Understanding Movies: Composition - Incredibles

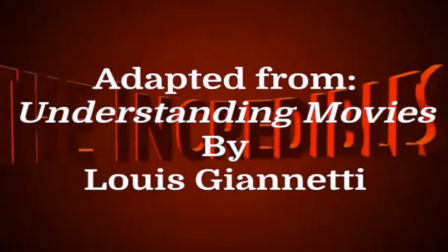0s
Composition and Design Here we will look at examples of composition and design as used in The Incredibles.
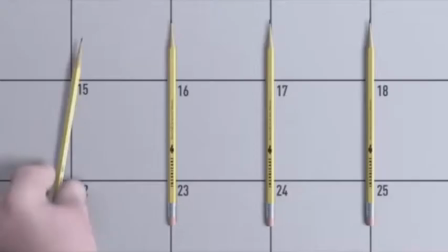10s
The human eye automatically attempts to harmonize the elements of a composition into a unified whole.
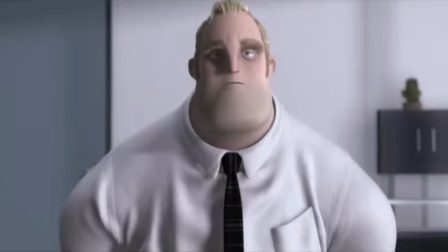18s
Visual artists often refer to compositional elements as weights.
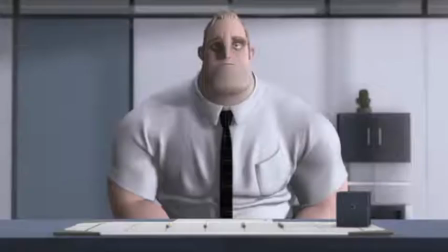24s
Compositional elements are those that attract the eye. Some seem heavier, some seem lighter.
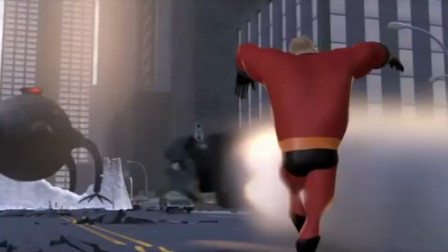31s
Objects can have a sense of weight due to their size, position, or color.
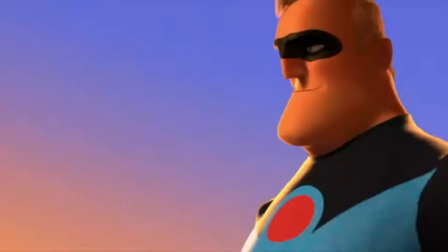39s
Since these two characters are positioned about the same distance from the sides and center of the frame, you could say this is balanced in terms of weight.
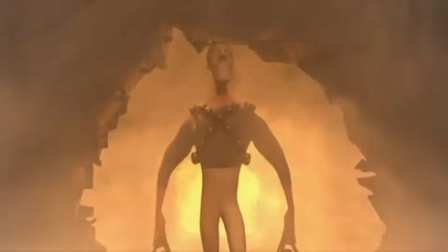49s
A centered character also creates an even weight in the frame.
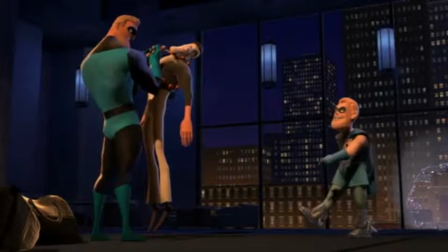57s
This uneven distribution of weight may connect to an uneven distribution of power or strength.
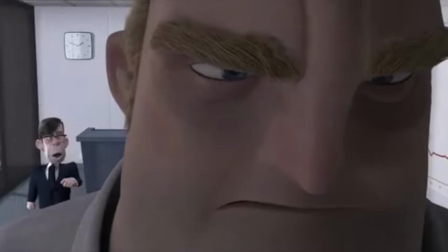65s
This is not just physical power. This could also be control, such as political power or authority over another character.
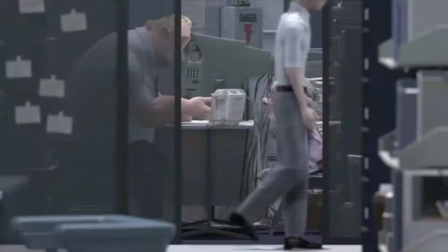74s
If the weight is balanced, then the power may be as well.
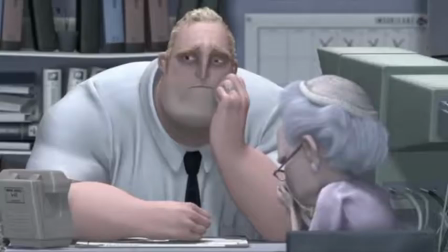80s
Lines and angles used in composition can affect the way our mind assesses weight.
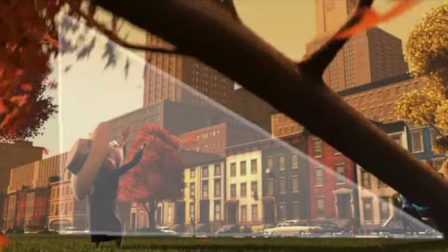89s
Here is an example of triangular arrangement. Here the idea of power is manipulated as the weight seems to move left with the tree even
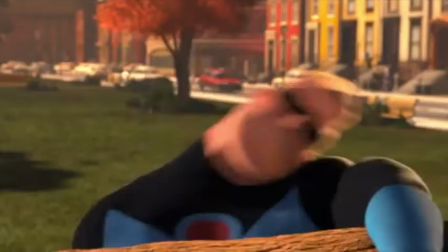98s
though the strength and power are to the right of the frame where Mr. Incredible is holding the tree.
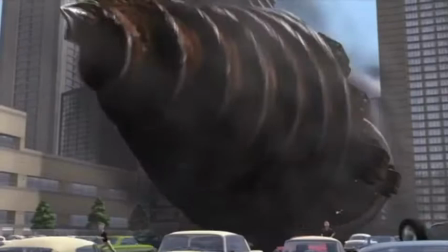105s
Usually the upper part of the composition can emphasize or exaggerate weight more than the lower part of the frame.
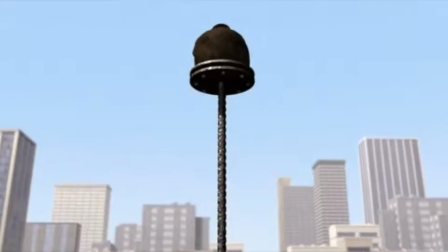112s
This may be due to our sense of perspective. For example, we expect buildings to taper off as they get taller.
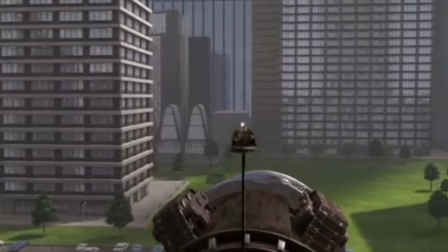119s
If they got wider as they went up, they would look top-heavy and unstable.
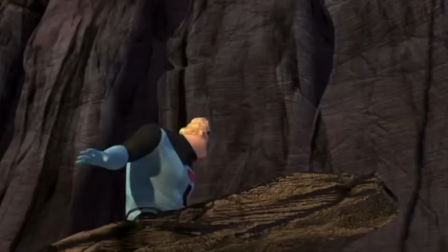125s
Turning on this expectation by putting more weight at the top of the frame can give a sensation of danger, tension, or other unease for the viewer.
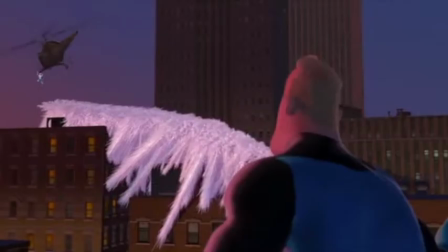137s
Isolated figures and objects tend to be heavier than those in a cluster.
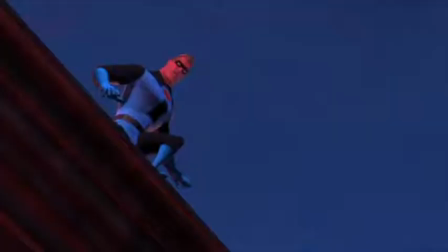142s
Similar to uneven distribution of weight, a single figure can seem more powerful or authoritative than many.
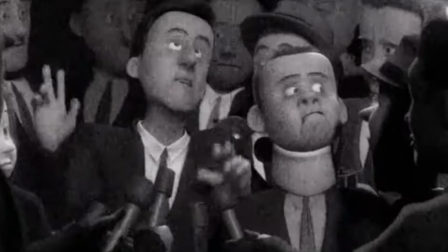150s
In this arrangement, the viewer's attention is spread out across all the characters so that they all have equal weight.
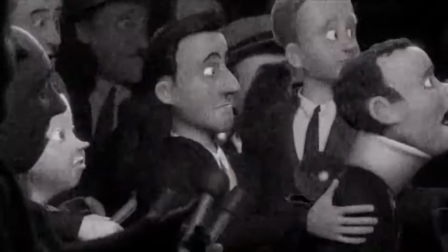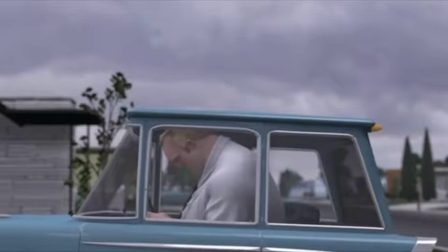162s
In this arrangement, the viewer's attention is focused on the main subject and so this single character has a lot of weight or importance.
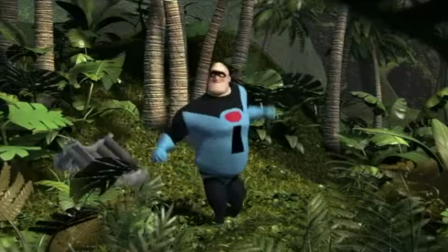172s
A theme in The Incredibles is how the family has some problems at first but then learns to work together and value each other for their unique traits.
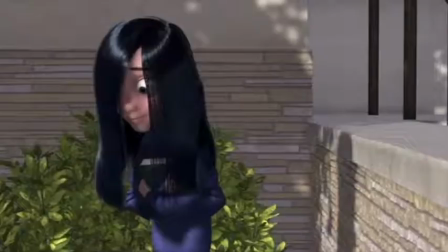181s
This theme is shown in the composition. The first half of the movie has the family members often in isolation.
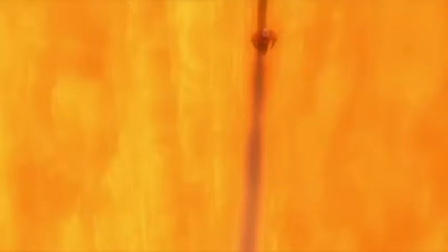188s
This gives the audience a chance to learn about the individual characters' personalities and their powers.
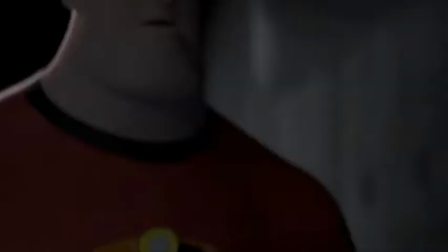197s
But we also see how each struggle on their own to find solutions to their individual problems.
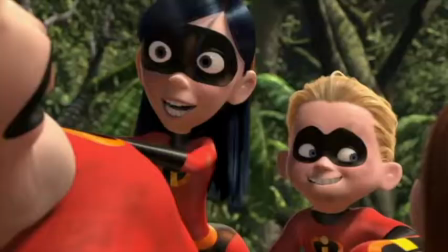205s
As they learn to work together, the The composition shows the family on screen together, working as a team.
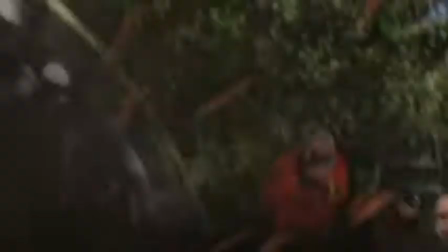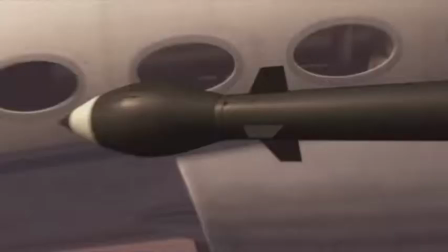218s
In the scene where the plane gets blown up, Helen, the mother, uses her Elastigirl powers to save her children.
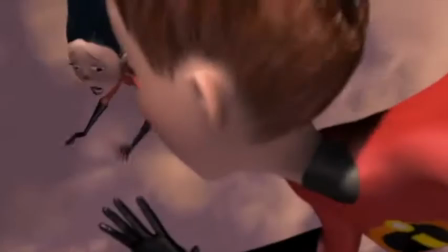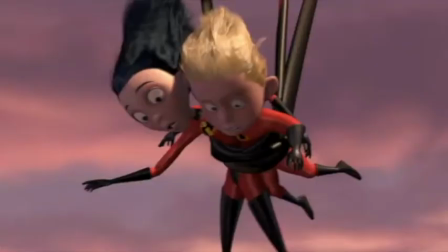233s
As she turns herself into a parachute, the composition shows how she covers and protects her children.